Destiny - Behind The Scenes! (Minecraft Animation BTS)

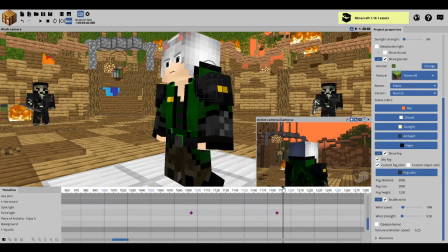[12:27]
as a blank mouth, but that's in Blender, and I think it looks a bit better with teeth sometimes.
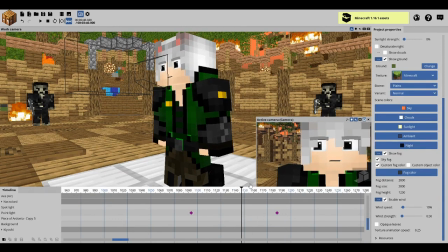[12:33]
Sometimes Black Plasma Studios does use teeth, just very rarely.
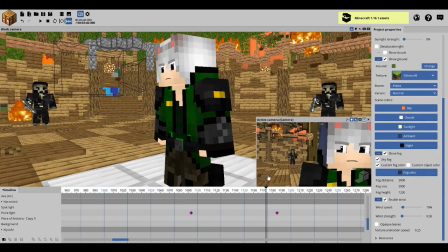[12:37]
I'm pretty happy with this head turning around motion, and then the pupil movements again, which are pretty sophisticated.
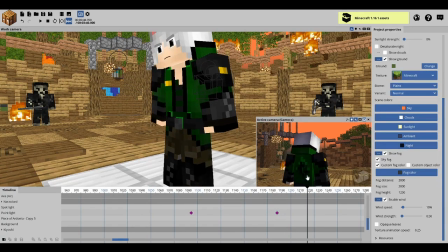[12:43]
Sorry, sophisticated is not the right word, but they were pretty advanced. Then he gets up. This animation looks...
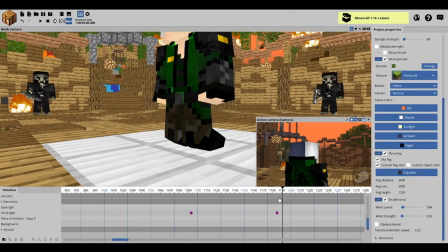[12:48]
Sorry, this getting up animation looks awful from the leg perspective.
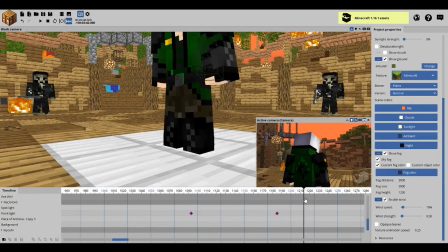[12:53]
Like, it does, it looks really wonky, but it's okay, because... But really, it's fine, because, I lost my train of thought for a second, but really it's fine because you don't see the legs here.
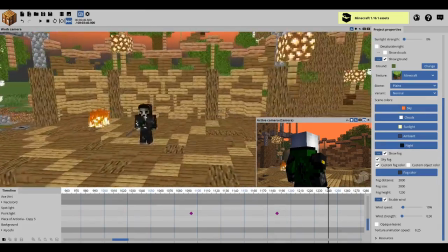[13:10]
And, the necromancers were like, had copied keyframes, they just defaulted to this one.
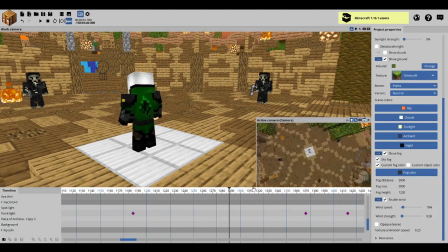[13:18]
That I did not intend for, but luckily at some point they all turned to their regular forms. So that works. Then there is this little overhead shot where I had Kiyoshi move around a little bit so that it wouldn't look completely still.
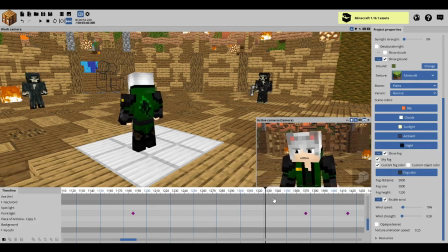[13:33]
I had the necromancers move a bit in this shot as well. So they wouldn't look completely still.
Steel.
And then you have Kiyoshi showing the teeth once again.
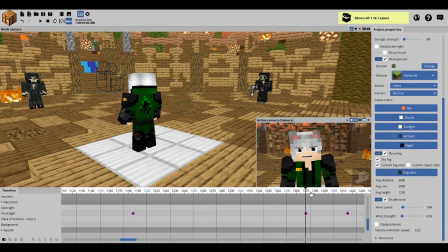[13:47]
This mouth looks a bit derpy. You can't actually make them look too big in Minimator without looking. They make them look bleh, without making them look weird.
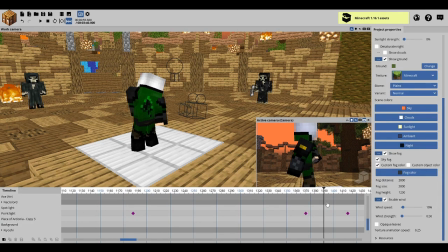[13:54]
My mouth's weird in real life too, clearly. Then he goes and fetches his halberd. I forgot what the weapon was called for a second. So if we go into
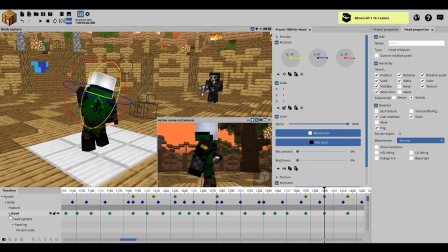[14:07]
Kiyoshi here, if you go into his character rig, then actually, yeah, it is his right arm. There should be a halberd.
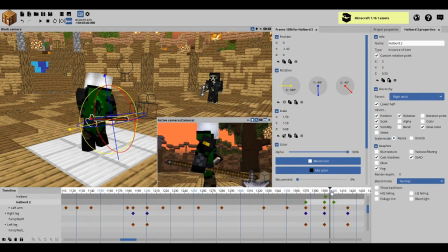[14:19]
It says halberd 2 here. That shows. Then it generates like this. The thing about, I use them ease in and out back for this transition,
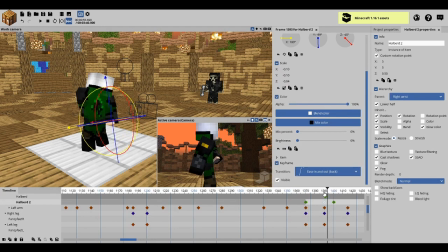[14:35]
because what it does is it kind of bounces and then bounces back a bit, and it looks a bit more natural for items popping out of the inventory. It looks a bit better than like just a regular easing transition. Most of this is ease in and out. There's a few linears here and there where they look good.
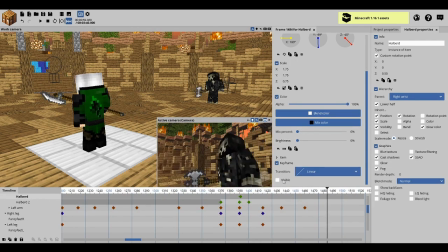[14:56]
There's also the vignette applied to Kiyoshi's face, which looks pretty nice when rendered. I didn't have it when animating this, I just put it on after. And you see these shots of the Necromancers. I love this song, by the way.
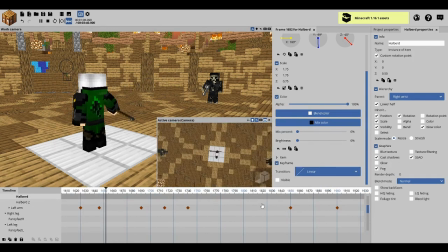[15:16]
It's Destiny by NeffX. Really great song. And then you have the whole build up here, and you. So, this axe motion is a bit wonky because, yeah, he froze it like this. And then the axe goes brrr.
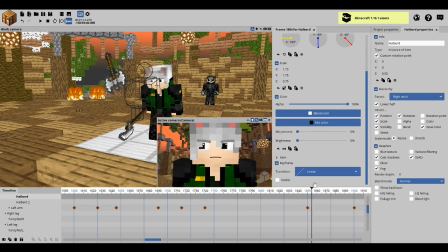[15:38]
And then, so it stops right here and then wonks out and then goes in slow motion as he dodges in slow motion.
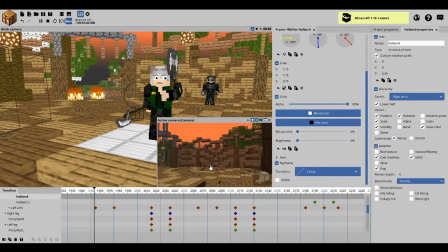[15:46]
Then the camera whips around to this necromancer, then it whips back, and then the necromancer dies. This part, I actually wish I could have animated a bit better because it doesn't really, there's not really much to this jump.
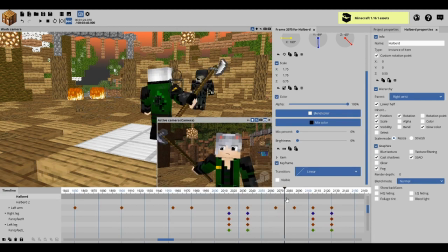[15:59]
It's just a little bit random. And a turn kind of feels weird in Kiyoshi's side of this animation.
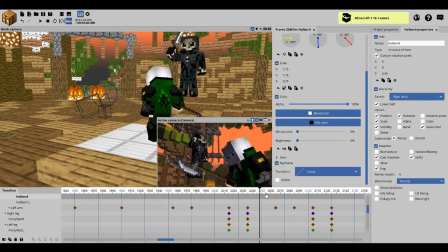[16:07]
That was really weird phrasing, but yeah, the turn seems a little bit weird. I think it could have been done better, but eh, it is what it is.
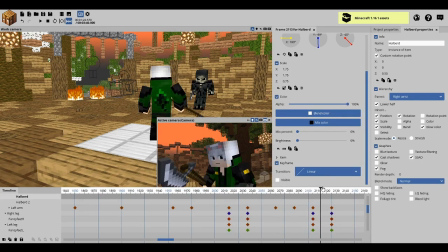[16:15]
You can always learn from your mistakes too. And this looks pretty okay though. So then you have this necromancer just bracing himself because he doesn't have a weapon.
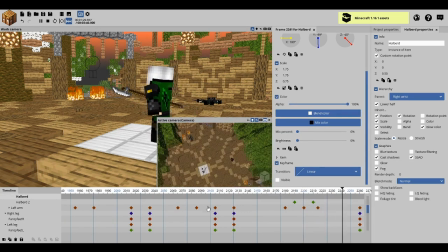[16:25]
Kiyoshi's beating up his comrades.
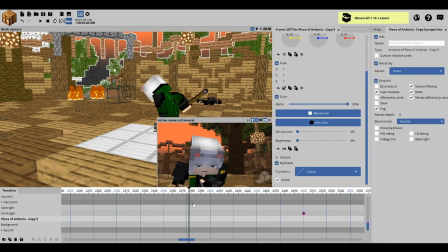[16:28]
I wanted to show Kiyoshi is like a really powerful character, even though he eventually loses and dies. So
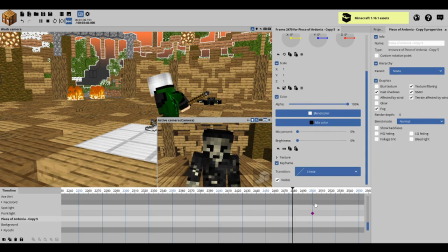[16:40]
this is where one of my favorite parts of the animation is from here. This is might actually be my favorite part.
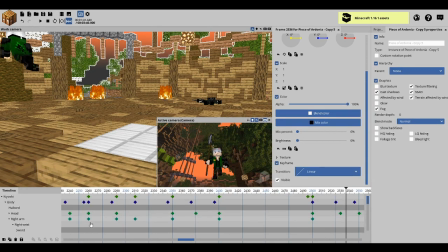[16:47]
I did an interesting thing with the camera here. The jump is a little bit weird.
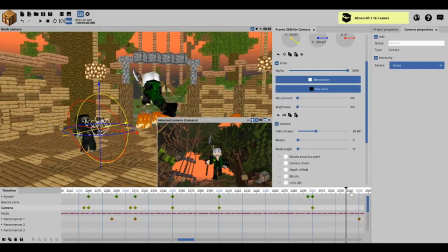[16:52]
If you look at it from outside of camera view, he just goes up and then like that. There's no arc. It doesn't look that bad from the camera, but it looks really unnatural if you play it like this.
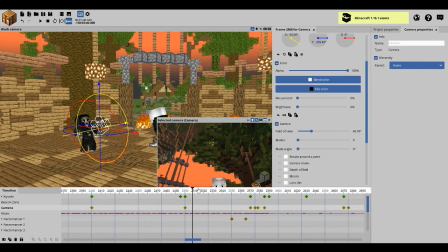[17:06]
A good thing people won't see that. So the camera, I did an interesting thing with the camera here. I had an ease in and out transition where the field of view rose from 45 to 75 degrees.
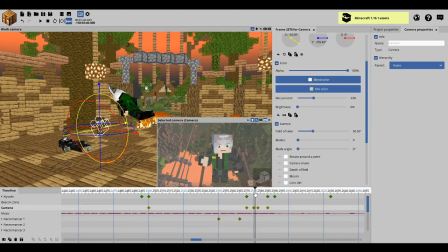[17:24]
Then it jumped back immediately to 45, jarringly even.
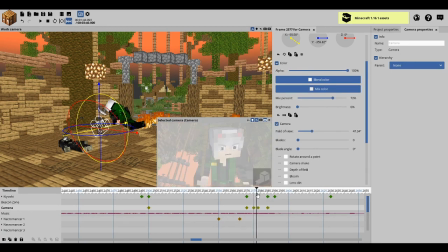[17:31]
And then midway, it also started fading to white, just as he brought down the halberd.
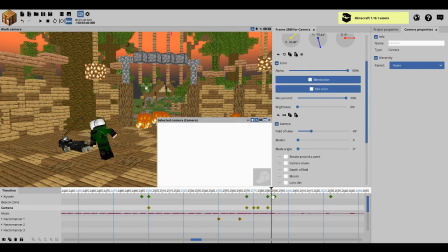[17:36]
And then, and I think it instanced to somewhere else.
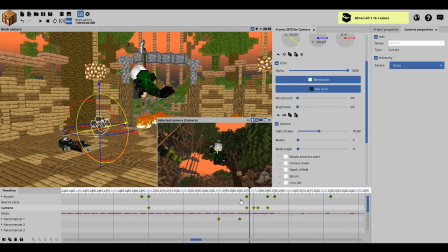[17:42]
Yeah, it does. Most camera transitions were instant, which means they just like switch after they hit a certain keyframe.
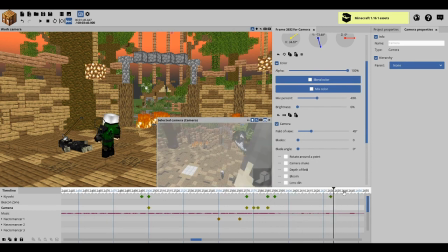[17:50]
So then Kiyoshi gets up. You kind of see him relax from the camera. You can see the Necrolord looking down and relaxing. This is kind of like an interesting reveal for the villain, just like chilling here.
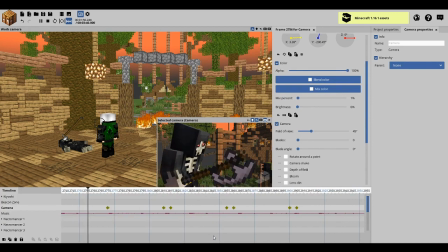[18:02]
You can see him like surveying the situation, and he's like, "Aw man, you killed all my guys." Now, I think he blinks here, but it didn't actually show it. Okay, yeah, it did.
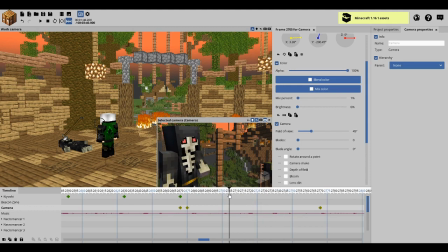[18:15]
I had the same rig for characters used for the Necrolord, except I got rid of a ton of features because they interfered with the skin a lot, and they looked really wonky. And basically, I also decomplexified.
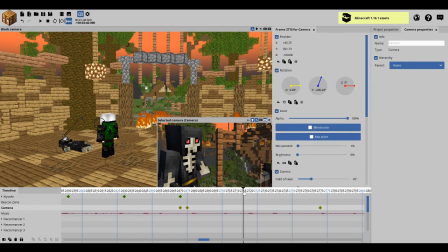[18:31]
What sort of word is that? Decomplexified. I got rid of the advancements. Sorry, the extra things on the eyes. And just made them a solid color because they're like glowing. And yeah, he's an Ardoni. That's the plot twist I was talking about. So that's how Ardoni eyes work. And I figure I might as well have just done that.
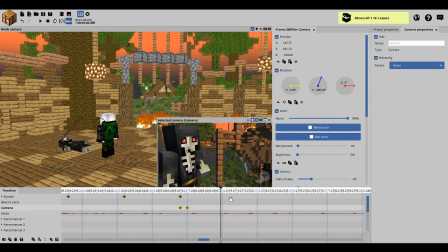[18:49]
And also, it would have looked really weird from like this Dreadlord guy to have those black irises, just like not glowing red eyes. So yeah, you can see him. I guess I like this like little red.
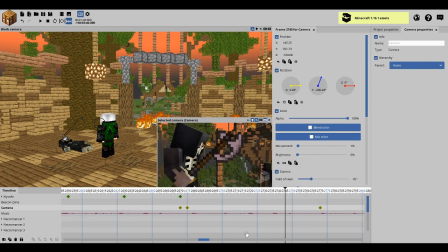[19:06]
Oh, you can't see it in rendered mode, but yeah, there's a little red tint on this.
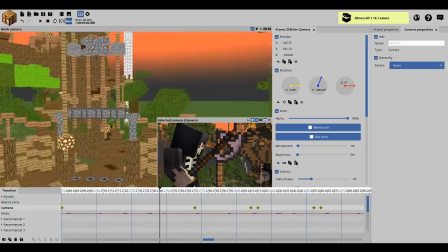[19:10]
So interesting thing for the Necrolord axe, I had to go into the Songs for asset pack and take it, and use it.
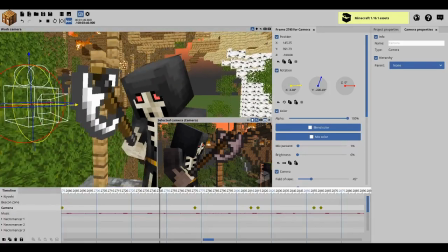[19:17]
The original axe was designed by someone called Chronos007 or something.
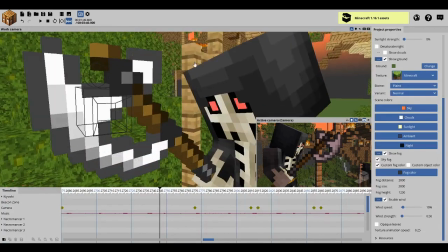[19:25]
Thanks to him. Like a lot of the weapons were designed by fans.
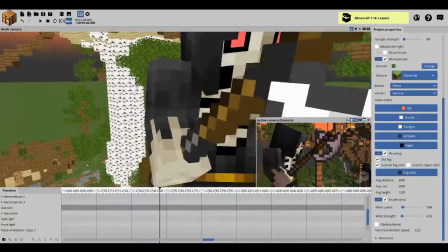[19:29]
It had some semi-transparent pixels that MI actually made fully transparent, and it screwed with the texture, so I had to manually make
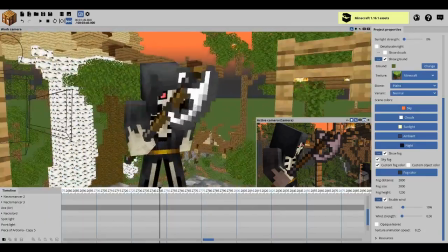[19:37]
all the pixels completely solid in a texture file and save it and then import it so that it didn't have that glitch,
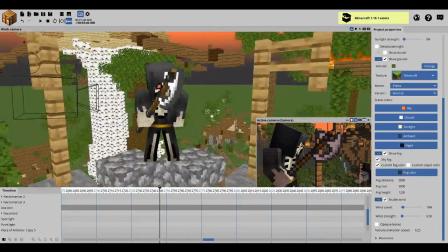[19:44]
and it took several tries. Boy, oh boy. So yeah. You have the Necrolord just looking down on the damage.
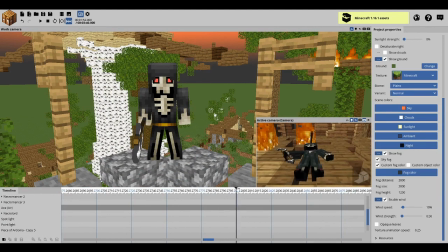[19:50]
He's like, "Oh man, I gotta get involved now." And then you get your own look at the damage. You kind of get to see what the Necrolord was seeing. Like, all of his comrades have been wiped out.
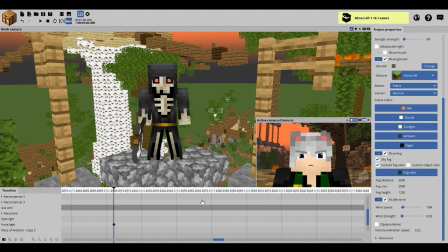[20:01]
You clearly, maybe he underestimated Kiyoshi's strength. He probably did. Like, this guy's pretty strong. Then Kiyoshi breaks out of his anger, which is pretty temporary, goes to a sad state as he reminisces on the past again.
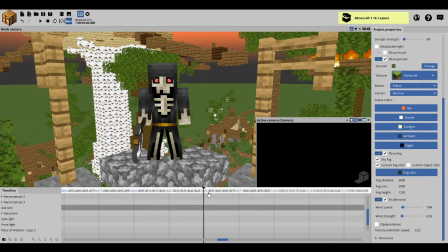[20:17]
The past. For a little shorter of time? No. Bad grammar.
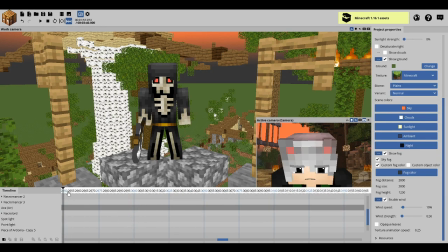[20:25]
For a shorter amount of time, there's another edit sequence where there's a bunch of flashbacks and stuff.
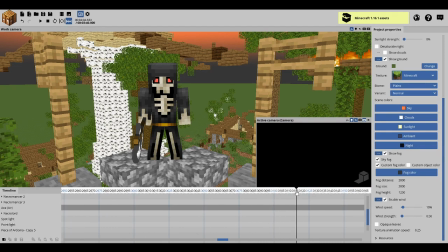[20:32]
I'm just gonna skip past that. I'm gonna go into the flashbacks once we get to the editing stage of this behind the scenes. At some point, I think it's like, what, somewhere around here? Yeah.
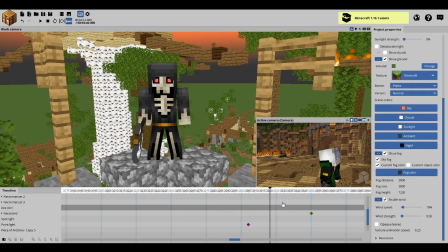[20:44]
Then we see him come back to his senses, turn and notice the Necrolord is there.